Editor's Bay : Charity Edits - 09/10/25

A new stream. We are streaming, and now we are recording. Sometimes I can't pronounce words. Hi, I'm Fashion Joe, and you're here watching this editing stream. Hot diggity dog. Today we are working with the greatest charity of all time. I am talking about Wheels for Humanity, and we're gonna do it up good. We got our Scratch VO. We got our intro music selected. I might change music cues as it goes throughout, but we're feeling out the process. That's mostly what we're focusing on right now. So let's get to it.
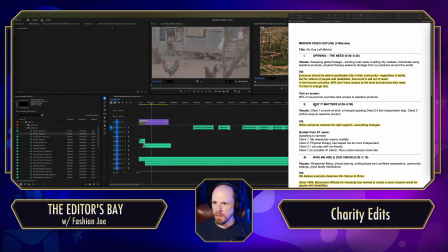(0:51)
All right, so yep, I got the script up, and I've got my first shot in. What is the script? What are we focusing on? So I'm just getting the intro going.
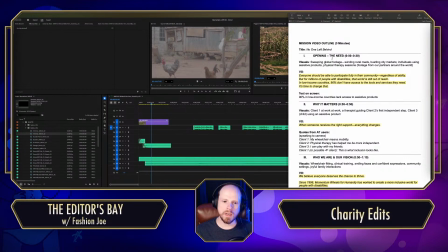(1:06)
This is an estimated 3-minute video. I think it's going to be a lot shorter. We'll see. All right, we got sweeping global footage,
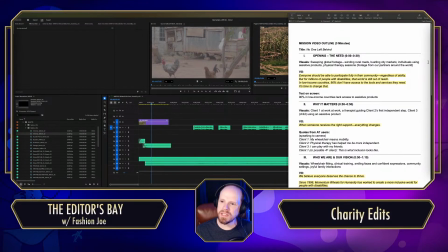(1:18)
winding rural roads, bustling city markets, individuals using assistive products, physical therapy sessions. All right, so with this, let's just check out where I am. I'm going to turn off the pages.
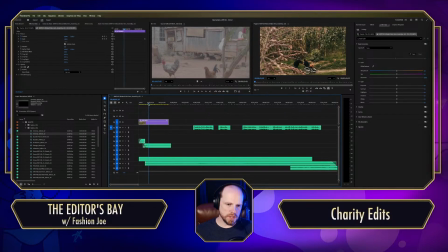(1:38)
There we go. We don't need it anymore. So I found the shot. I secretly put a little bit of motion to it. Because if we just watch the straight up clip, this is what it is.
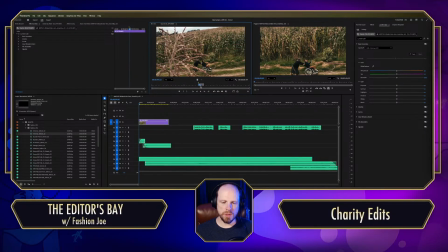(1:53)
I thought that was just such cool movement going right through whatever this plant is. That's just great. I like that. Anyways, so I put a little bit of motion on it.
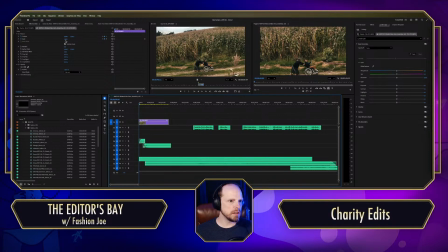(2:08)
Started zoomed in here, 144%. And I changed the anchor point to make it her, because by default, your anchor point is in the center of the screen, or the center of the frame.
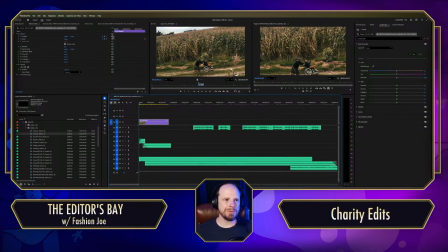(2:25)
So I pushed it over here, so that way, when we're zoomed in and zooming out, this is really going to be the focus. So let's see how that plays.
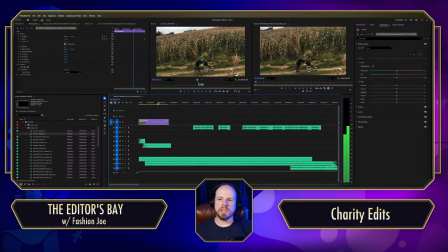(2:43)
Yeah, I definitely wanted you to get that sense of scope. I could maybe play with the anchor point just a little bit more.
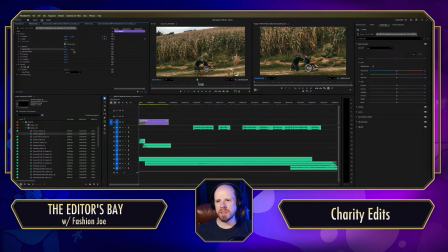(2:57)
I'm only going this way so we can see more of that wheelchair, right? And where would it be better if it was a little bit more like there?
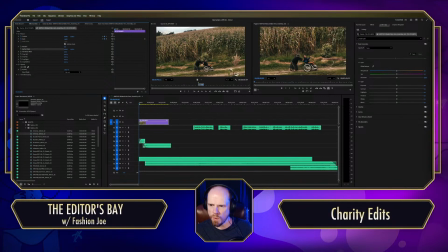(3:14)
I'm trying to determine where center screen would be. I think maybe that'll be all right. So let's watch that. Yeah, I think that's a lot smoother. You're getting that real sense of scope.
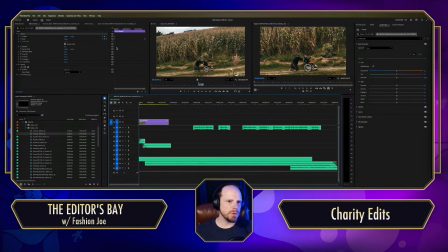(3:35)
I mean, maybe even zoom in more. What is the source material? If I right click, I want to reveal one project. We're 2398. Okay, so we got a 4K image.
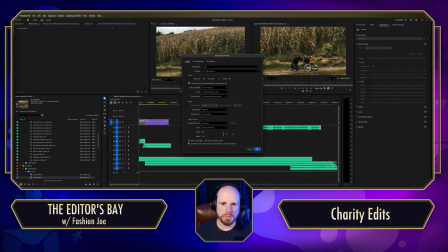(3:54)
I think, what's our timeline? Our timeline is also 4K. So if this is playing as a 1080 video, we got a lot of room to push in.